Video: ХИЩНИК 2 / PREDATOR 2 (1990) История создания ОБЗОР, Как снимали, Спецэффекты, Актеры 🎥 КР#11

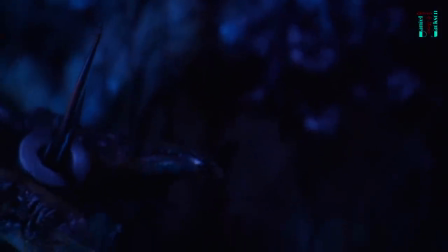(12:26)
А между прочим, звуки, которые издает хищник, созданы звуковиками и являются комбинацией криков кошек, тигров, львов и медведей.
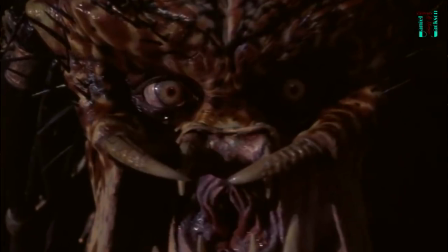(12:37)
Когда хищник снимает свою маску, никуда уж не денешься, видны его глаза.
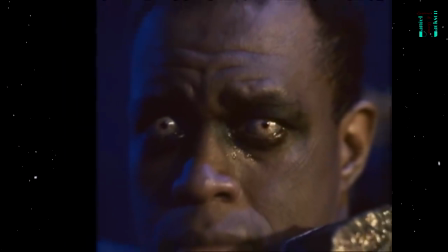(12:42)
Поэтому Кевину Питеру их красили, а также прибегали к помощи линз.
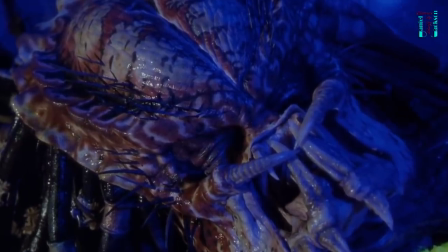(12:46)
Да, кстати, коронная фразочка Арни из первой части благополучно перекочевала и сюда.
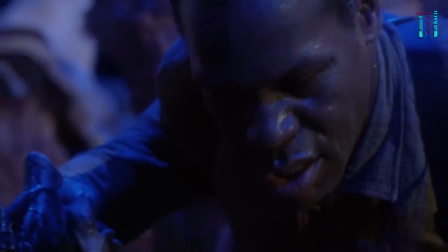(12:53) Какой же уродливый.
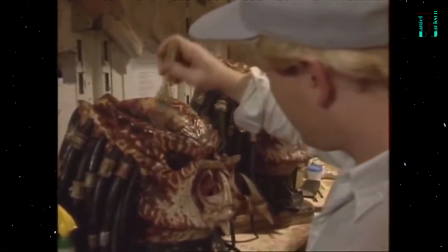(12:58)
Работу над визуальными эффектами, так же как и в оригинале, осуществляла студия Стэна Уинстона.
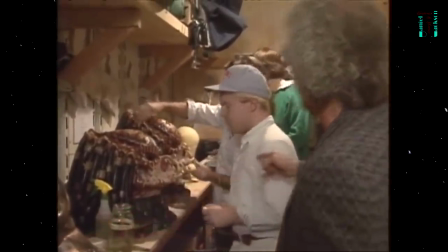(13:03)
Все вышеперечисленное оружие хищника было придумано Стэном совместно с режиссером,
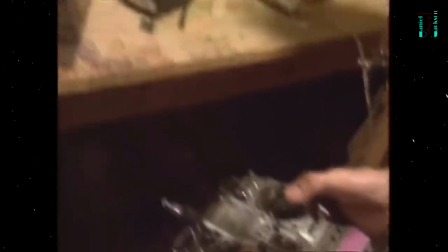(13:09)
так что последний активно вносил свою лепту в развитие образа охотника.
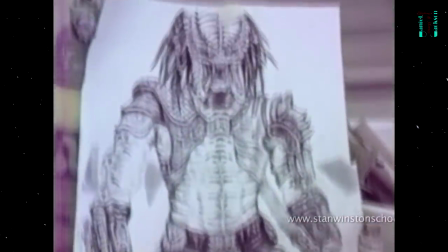(13:13)
Кроме того, именно по его просьбе дизайнеры студии Стэна Уинстона изменили некоторые элементы облика охотника,
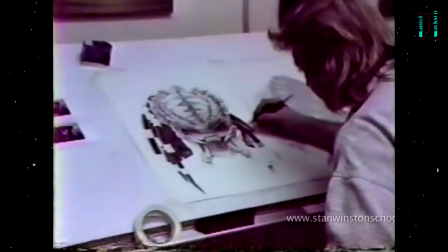(13:19)
чтобы отличить эту особь от своего предшественника из джунглей и сделать его вид более урбанистическим, подходящим для большого города.
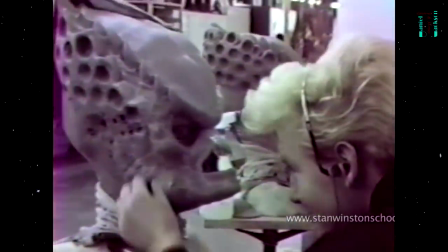(13:28)
Все это стало возможным, так как на этот раз команда не работала в экстренном режиме,
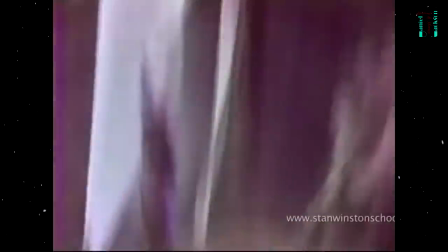(13:33)
как в первом фильме, и у них было время более глубоко продумывать детали хищника и его обмундирование.
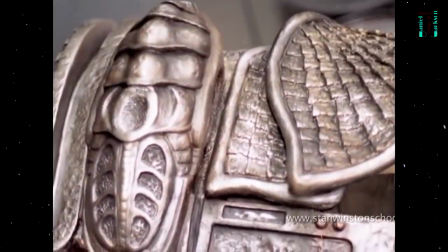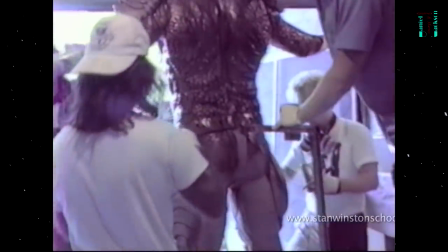(13:46)
Кроме того, создатели не хотели, чтобы зритель увидел,
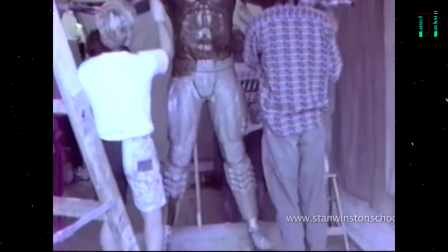(13:49)
что они просто-напросто взяли и вытащили прошлый костюм охотника из чулана, стряхнули с него пыль и отправили на съемки.
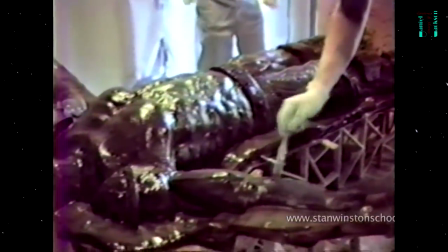(13:56)
Поэтому новый пришелец был фактически создан с нуля.
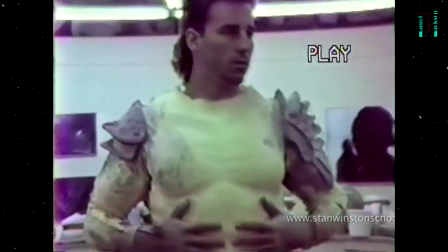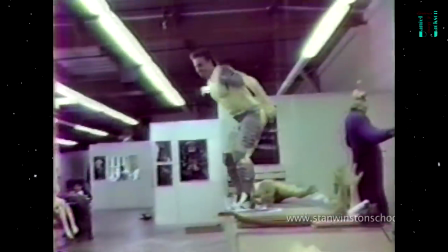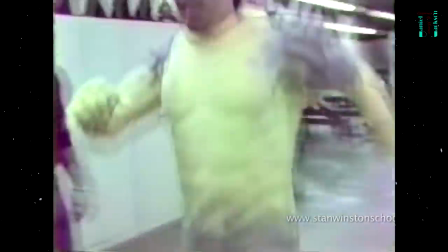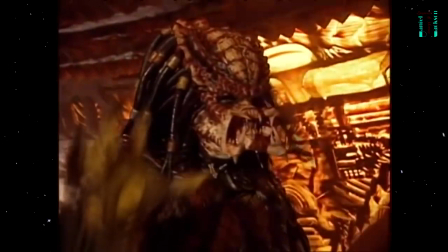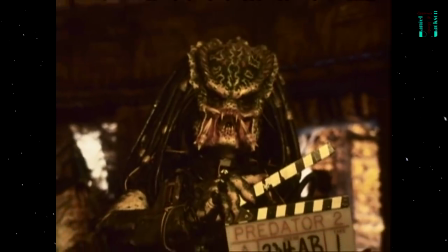(14:25)
Но можете не переживать, и старый костюм пригодился. Дизайнеры одели в него старейшину хищников.
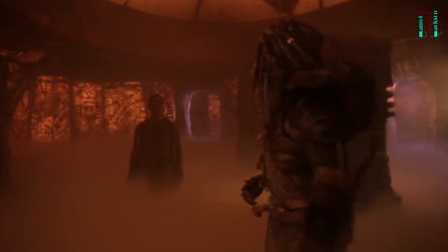(14:32)
Дополнительно немного его покоцав, тем самым показывая его почтенный возраст и разницу между старшим и новым поколением хищников.
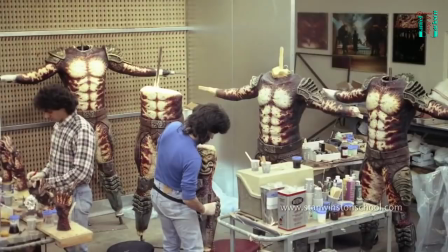(14:39)
И вообще костюм каждого из 9 охотников, появляющихся в конце, был продуман и сделан индивидуально, чтобы они не выглядели одинаково.
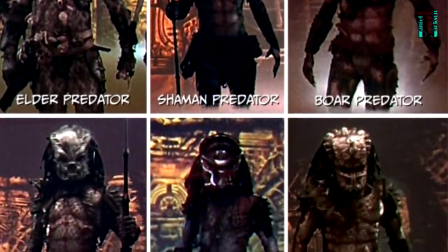(14:50)
И
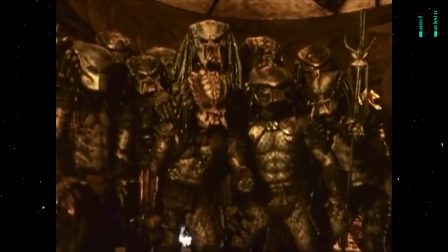(14:54)
И, кстати, все хищники на борту корабля – это баскетбольная команда Лос-Анджелес Лейкерс.
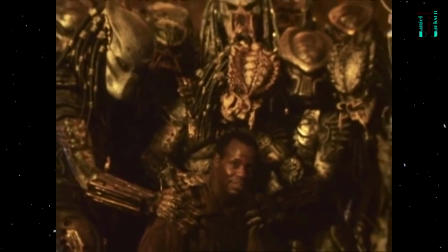(15:03)
Любимая команда Дэнни Гловера. Именно он их пригласил в это камео.
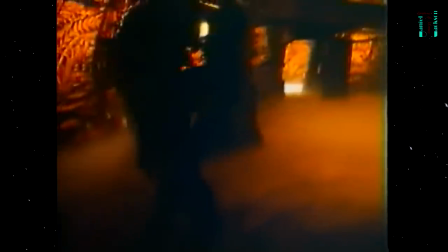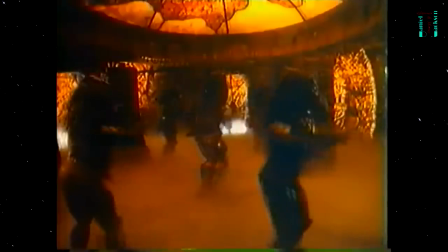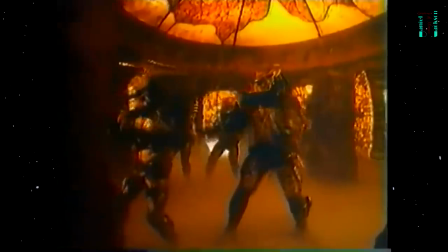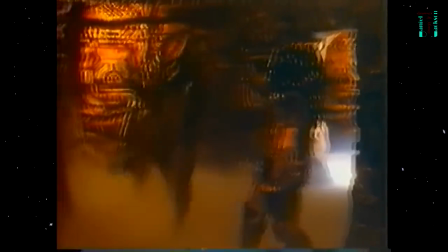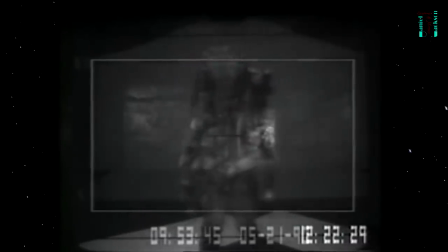(15:51)
Также режиссер заявлял, что после съемок один из этих костюмов таинственно исчез со съемочной площадки.
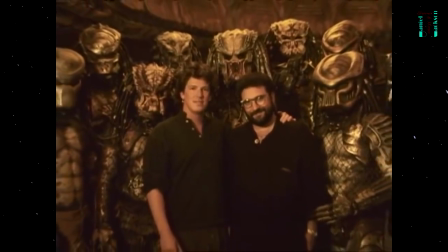(15:58)
Видимо, у кого-то в гардеробе теперь висит крутейшая штука. Может, когда-нибудь всплывет на eBay.
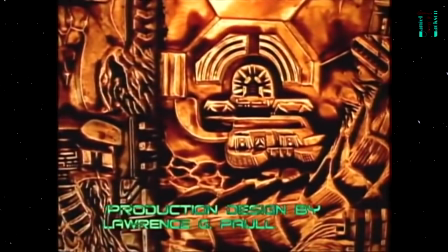(16:03)
В этом фильме впервые мы можем наблюдать вблизи и интерьер, и экстерьер корабля хищников. Спасибо создателям за развитие мифологии. Ну а сам корабль пришлось построить, вернее его часть, в натуральную величину.
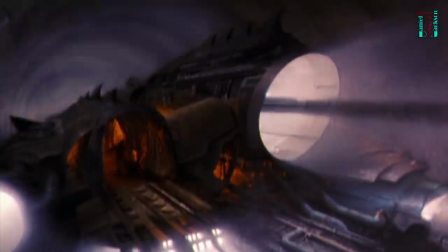(16:17)
Ну, для кадров, как лейтенант Харриган входит непосредственно в него.
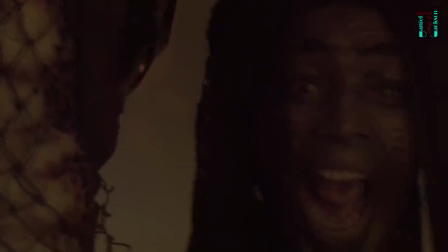(16:21)
Для сцены обезглавливания лидера ямайской банды короля Вилли, которого играет Кальвин Локхарт,
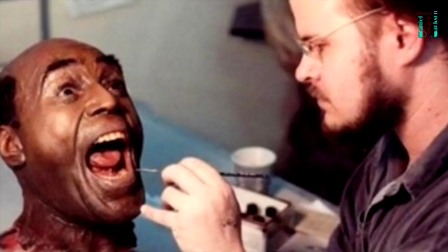(16:27)
художники Стэна Уинстона создали совершенно реалистичную отрубленную голову.
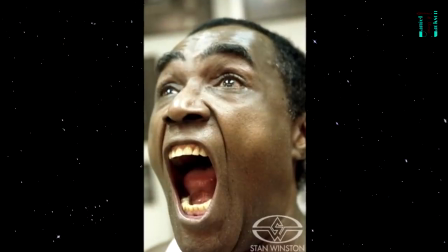(16:31)
Ее реально от настоящей не отличить.